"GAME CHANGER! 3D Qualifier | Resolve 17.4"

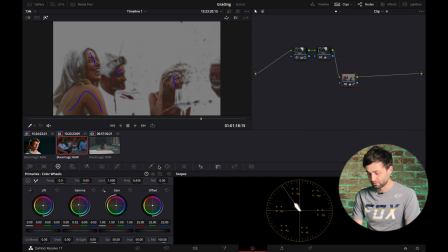250s
And then we're gonna use our color warper again. This is one of our favorite tools, just to bring out that blue. See, we shouldn't have blue in skin. We shouldn't have magenta in skin. And we certainly shouldn't have green in skin, unless you're ill.
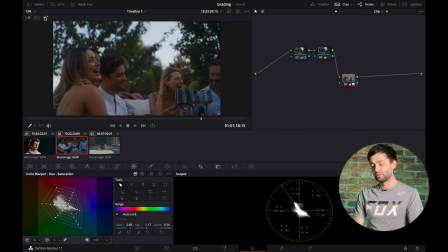266s
There you go. A much more balanced shot, color-wise, but not in terms of luminance.
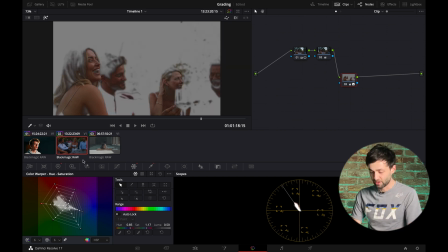272s
So that skin tone is way too dark. Our eye is still drawn to the sky. And we're just gonna use our color wheels just to bring up the gain to something like that.
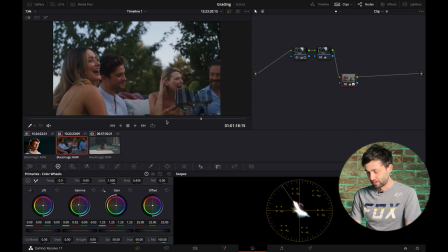281s
And then if we go back, look at the whole image, there you go, looking much nicer. I'm just gonna readjust that contrast ratio. I think we can afford to add in a bit more contrast there. So there you go. We're gonna go before, very flat, lifeless, dusk shot.
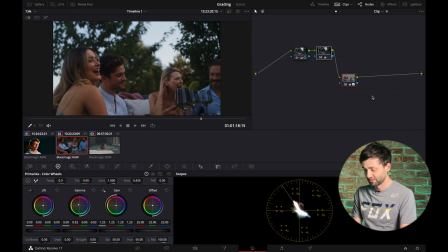295s
Afterwards, much warmer. Your eye's now drawn to her face. And you could finish that with a vignette if you wanted to, or you could push that gain slightly higher. See, you can really get away with it. There you go, before, after, looking much nicer. Your eye is now drawn here. It almost looks like it was lit. So a huge game changer there.
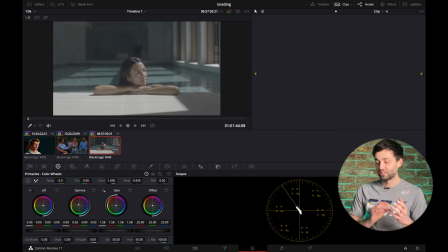314s
And then the third way is just finesse your shots. So again, let's quickly grade this up. Adding in some contrast, add in some saturation,
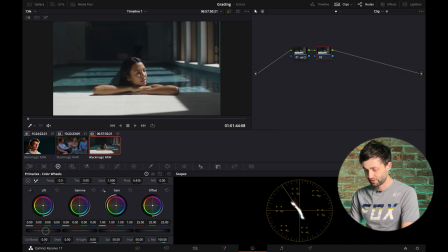326s
and take care of those blacks in the background which are lifted too much. So there you go, not a bad shot, but you can see we've got this massive hotspot here and her skin tone just isn't quite keeping up and she's looking a little bit green. So we're gonna go in and fix that. We're gonna check that she's on the skin tone line.
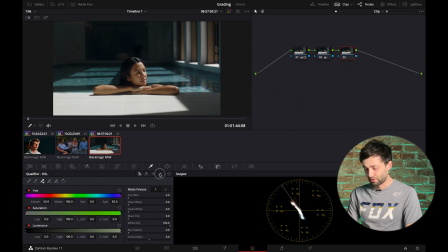345s
So 3D key her. There you go, again, denoise, color warper, and we're just gonna add in slightly more red. I'm gonna go back to that first node, add in some more saturation. I think you can do with a touch more.
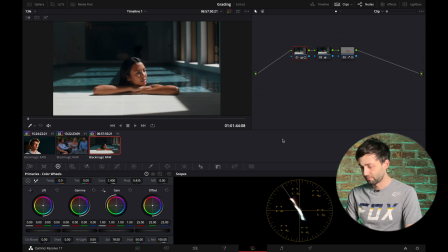365s
There you go. So really quickly, before, and after. Before, slightly muddy, a classic Blackmagic out of camera look. Afterwards, a really nice shot that's much more balanced, and we can go in again and add some more gain to her face.
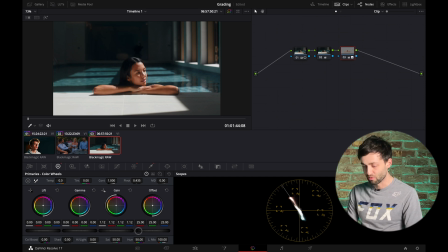385s
You can really play with how bright you want her skin to be. And then you can finalize that again with a vignette just to set the scene and draw your eye to her face.
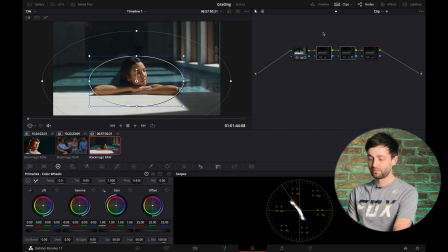399s
So there you go, before, after. So an absolutely game-changing tool. It's so quick and you can just fly through a whole timeline, just selecting those skin tones with one drag and then finessing. The 3D key is such a powerful tool. Please do let us know how you get on.